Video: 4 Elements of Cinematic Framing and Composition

But one of my main objectives with today's homework assignment is to prove to you that you can still get the audience to feel something and connect with, perhaps even on a deeper level, with characters who are framed in a medium or even wide shot. The reason being, the environment around a character, which is much more prominently featured in medium and wide shots, can very much play into how we feel about that person, either because they stand in contrast to that environment, or perhaps because they blend into it. This is my son's favorite stuffed animal, Squishy, and I'm going to convince you that he is lonely. But how can I do this? He is, after all, an inanimate object, and I can't simply put him in close-up and convince you that this face is emoting loneliness. Though he is looking a bit sad these days. Nonetheless, I'm probably going to need to use the environment around him to add to and augment that emotion.
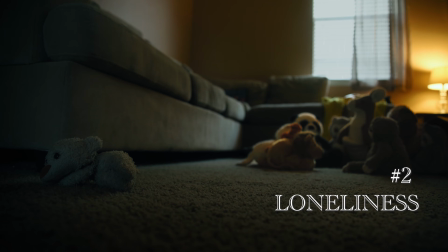289s
Let's try. So here we are, creating Squishy's worst day. Squishy in my estimation, looks pretty stinking lonely. Why? Because of the proximity, the distance of the camera to the subject.
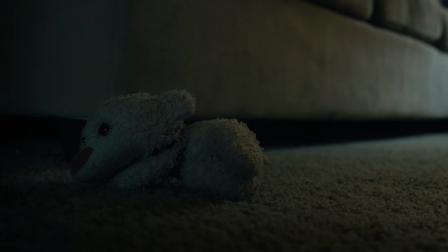306s
If I was to have moved the camera closer, featuring more of Squishy and less of the environment, we would be far less likely to deduce that his emotion is loneliness.
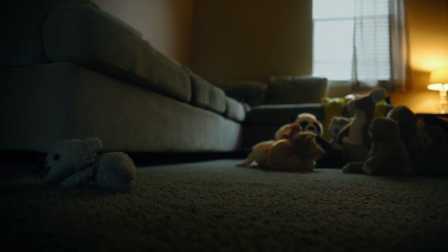315s
As it is, though, we see Squishy in contrast to the other stuffed animals who are all hanging out in a group together. I look at this and I say, that is a lonely stuffed animal. There is indeed so much that I could say about composition, but for now, what I really want you to think about when considering the composition of your frame are just two simple elements. The first of which being the focal element. Does your frame have a focal element? Does it have something that draws the audience eye to that thing before anything else? The reason why this is so very important is an audience needs something to grab onto. By and large, we humans like to be told where to start. And the same thing goes when we're watching a movie. Where should I look first? So how can we draw the audience's eye to a particular element within the frame?
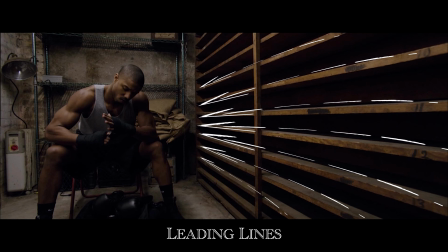362s
Well, there are a number of ways. One of them would be leading lines, allowing elements within the frame to quite literally point at your focal element.
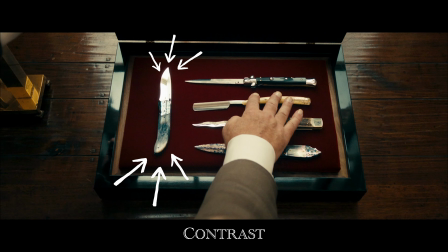370s
Another is contrast, allowing your focal element to in some way stand apart from the rest of the frame.
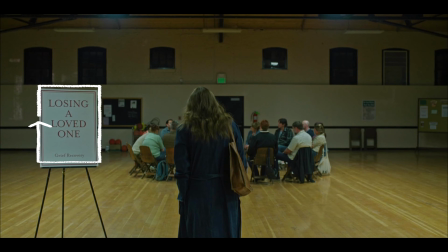375s
Another way to draw the audience's eye towards a particular part of the frame would be geometric shapes.
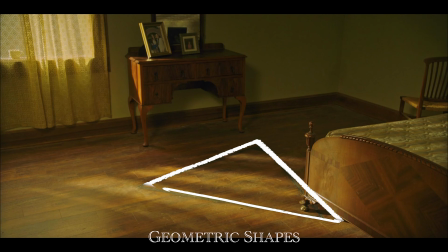380s
Our brains love simplicity and look for patterns, and geometric shapes provide that. Something else that our brains love and will constantly look for are things that look like ourselves.
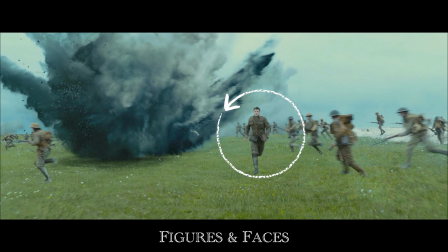392s
So figures and faces will almost always draw our eye first when looking at an image, no matter how crazy or busy the rest of the frame might be. Another way to draw the audience's eye is through variations in saturation.
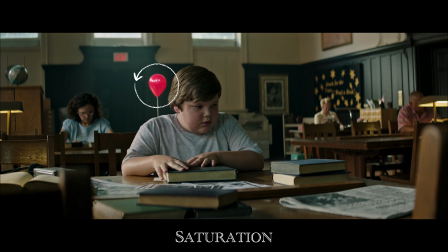405s
Stronger points of color having a stronger pull on us.
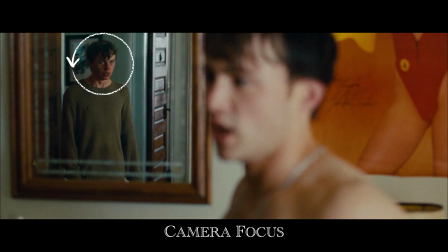409s
Also, whatever the camera is focused on will help to draw our eye in that particular direction, as well as anything that is in motion. Once you've guided the audience's eye to that particular place, the next thing to think about is how you will structure the rest of the image around that particular focal element. Again, I could talk quite a while about this, but in simplest terms,
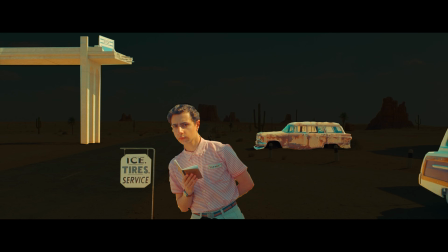428s
what we're talking about with structure is how you're arranging the remaining elements around your focal element.
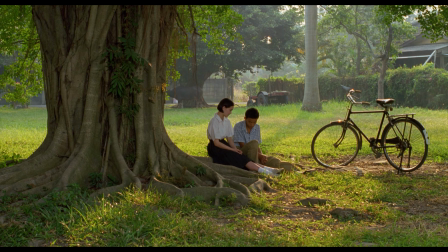434s
Are these elements balanced? Do you want them to be balanced? If so, are they placed symmetrically around your focal element?
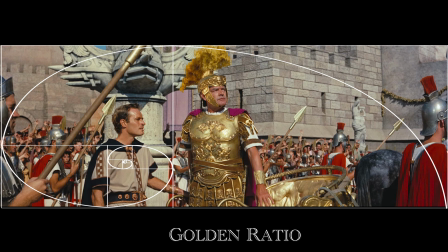441s
Or are you using the rule of thirds? Or some other approach? So, given all that we've talked about, let's see what I can do.
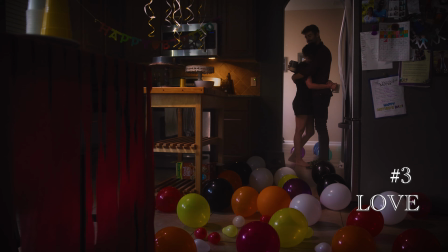451s
Shot number 3, emotion, love. Compositionally, you can see that I've used contrast and leading lines to direct your focus towards the couple. Like before, what is gained by pulling the camera back just a little bit and allowing us to not only see the body language,
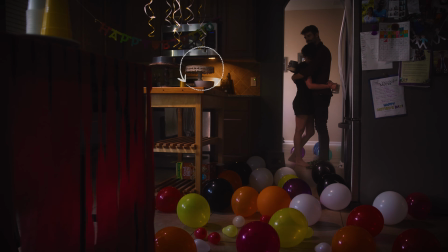467s
but also the very intentionally placed pieces of production design allows us to so much more clearly understand not only the story that's being told, but the emotion that's meant to be felt. And the fourth factor to consider when talking about the frame would be focus.